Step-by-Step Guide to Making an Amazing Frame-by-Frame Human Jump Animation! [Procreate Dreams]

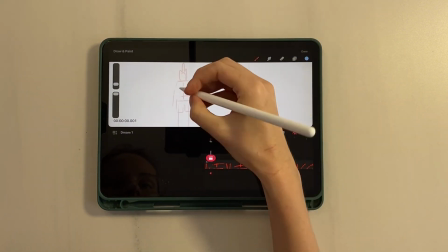12:26 Now the task is to make an even and smooth outline, which will be the final one in this animation.
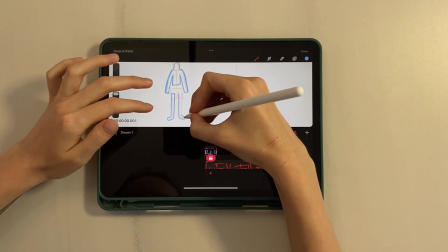12:33 Frame by frame, we outline the character's body. The main thing here is to focus on the set and on the neighboring frames so that the animation is smooth.
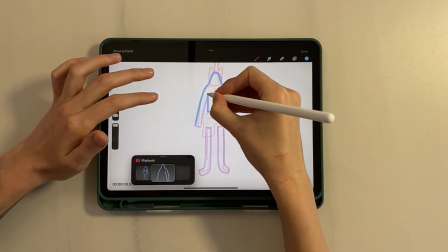12:43 I will speed up this routine process since there is nothing unusual here. We just outline the frames.
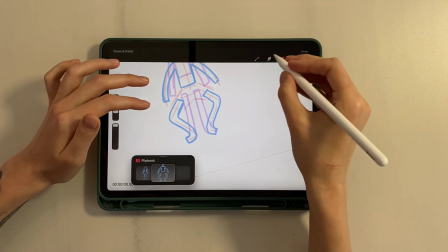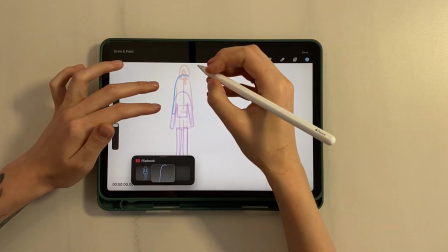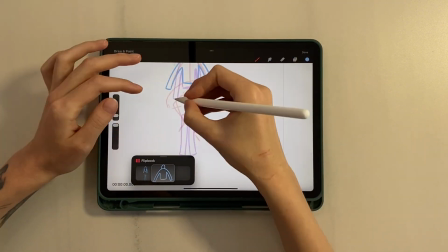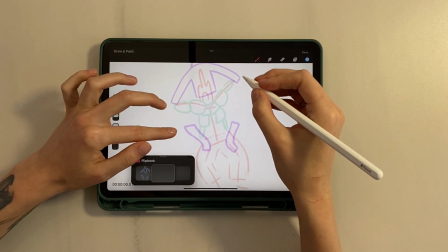13:05 Where the trigger appears, I draw only those places where the body is visible.
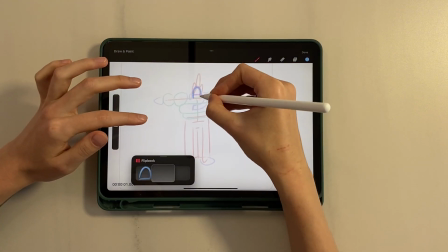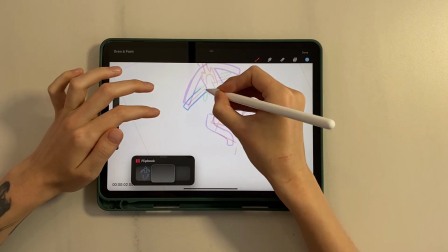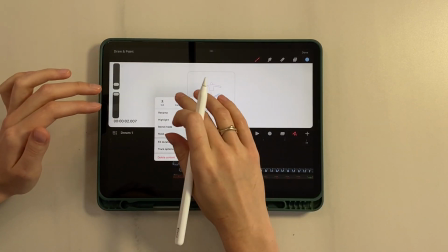13:19 We also duplicate the first frame and place it at the very end.
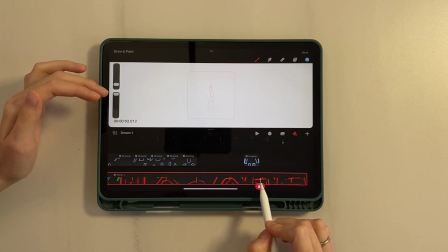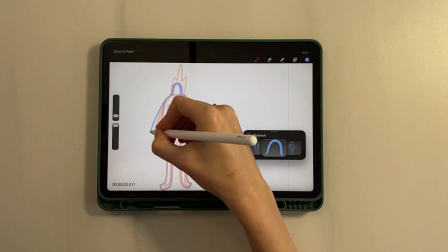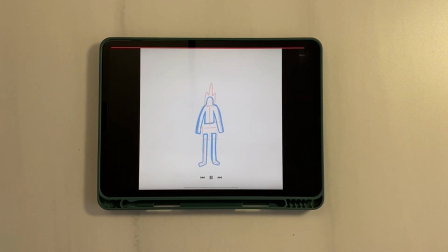13:38 Preview. Gorgeous! Now we move on to drawing the pants.
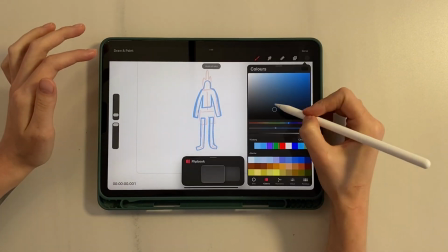13:43 Sure, we do it on a new track. Let's speed up, everything is similar here.
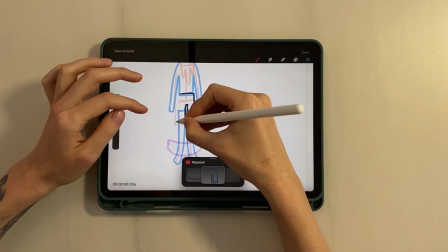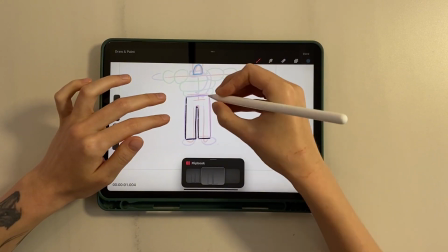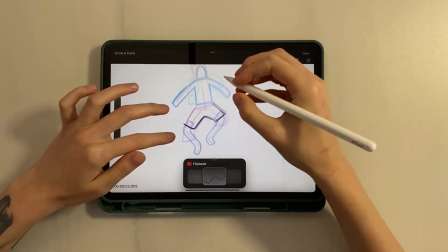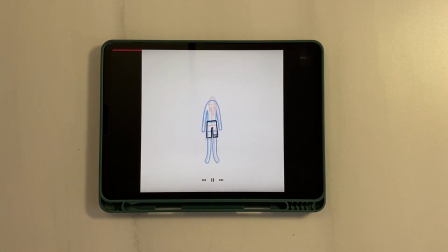14:05 Watch the preview. The next thing is the hair. On the new track, we outline the draft frame by frame.
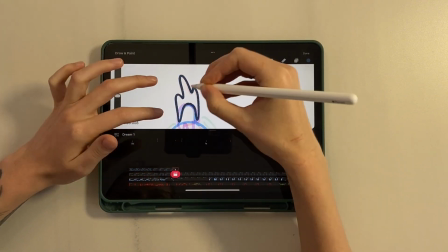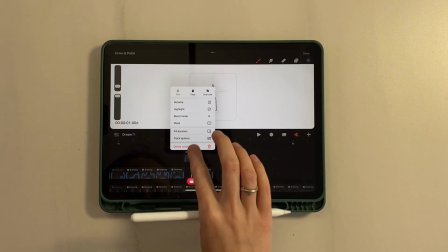14:21 Where we start with static frames, we can simplify the drawing a little. If we simply stretch the frames, we will lose the effect of hand drawing.
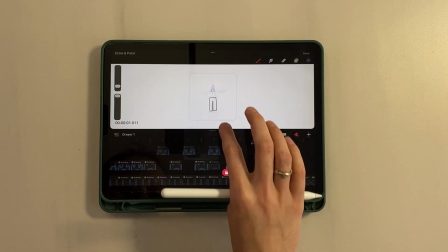14:29 Therefore, we draw 2 frames and mix them up throughout this moment.
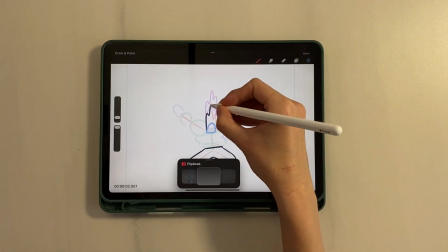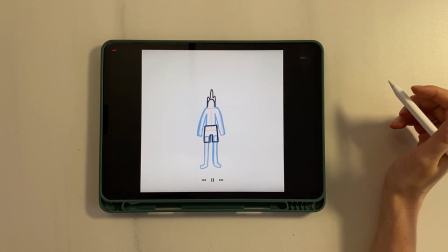14:40 Preview. I like how it turns out. Now let's draw the jacket.
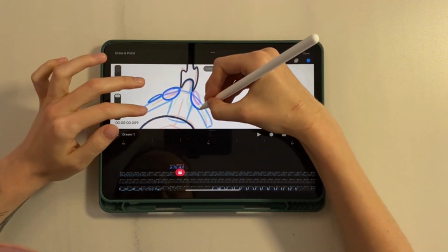14:46 On the new track, we draw the outline. Let's go.
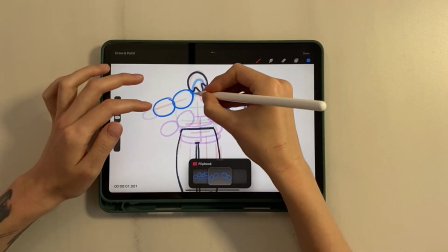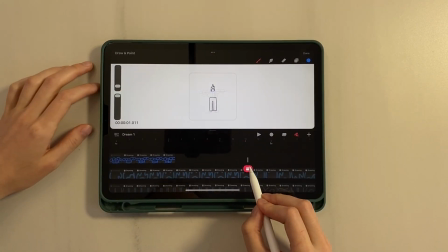14:56 We do the same with the static frames of the jacket as with the hair.
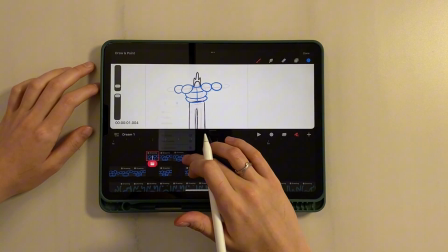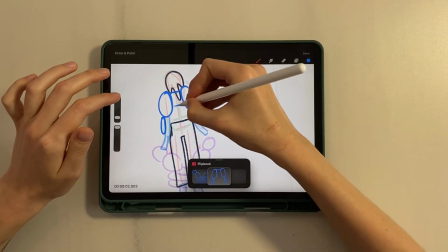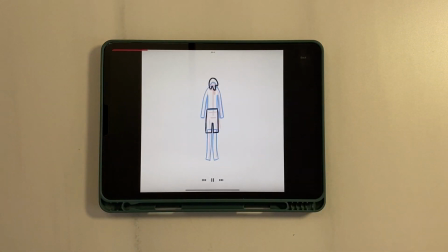15:12 Let's watch the preview.
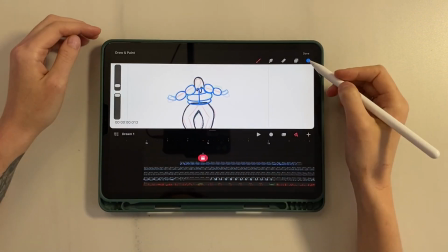15:16 Now we draw the mittens.
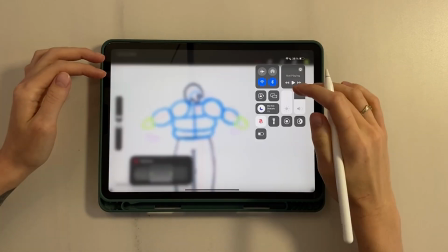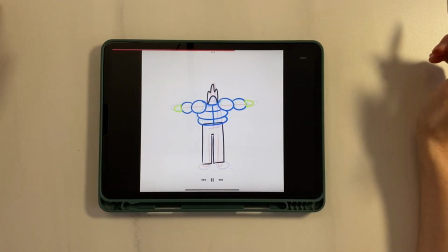15:26 Another preview.
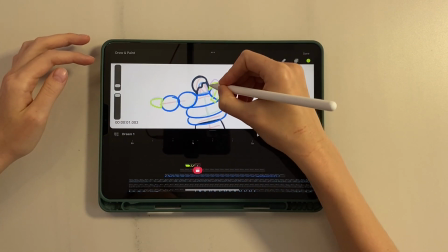15:32 Let's move on to drawing the scarf. Let's speed up again.
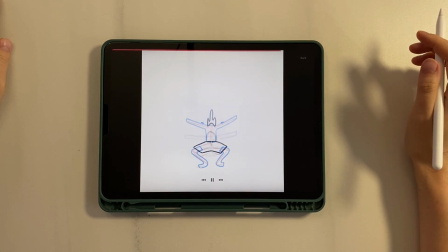15:39 How do you like our animation process? I think it looks good. Now we just need to finish drawing the boots.
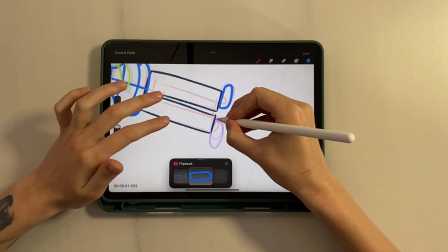15:46 Let's go.
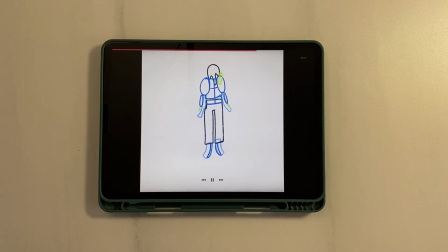15:52 Watch the preview. This is the final of our cleanup. Guys, the next step is filling all the created shapes with color.
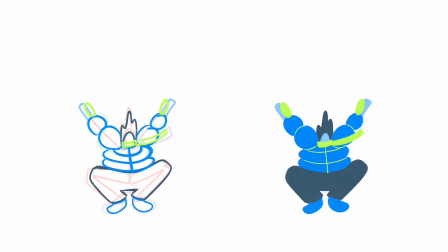15:59 I did this in the background since the filling is not so interesting to watch. This is what I got.
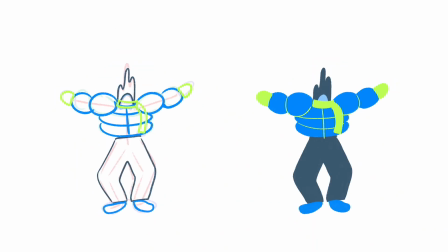16:05 What do you think? I hope you found it useful or interesting. Write your impressions and wishes for future videos.
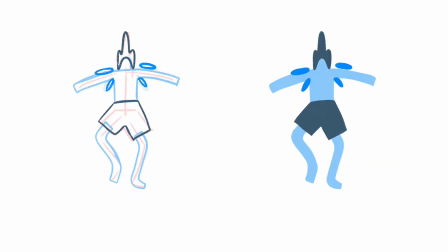16:11 Thanks and see you.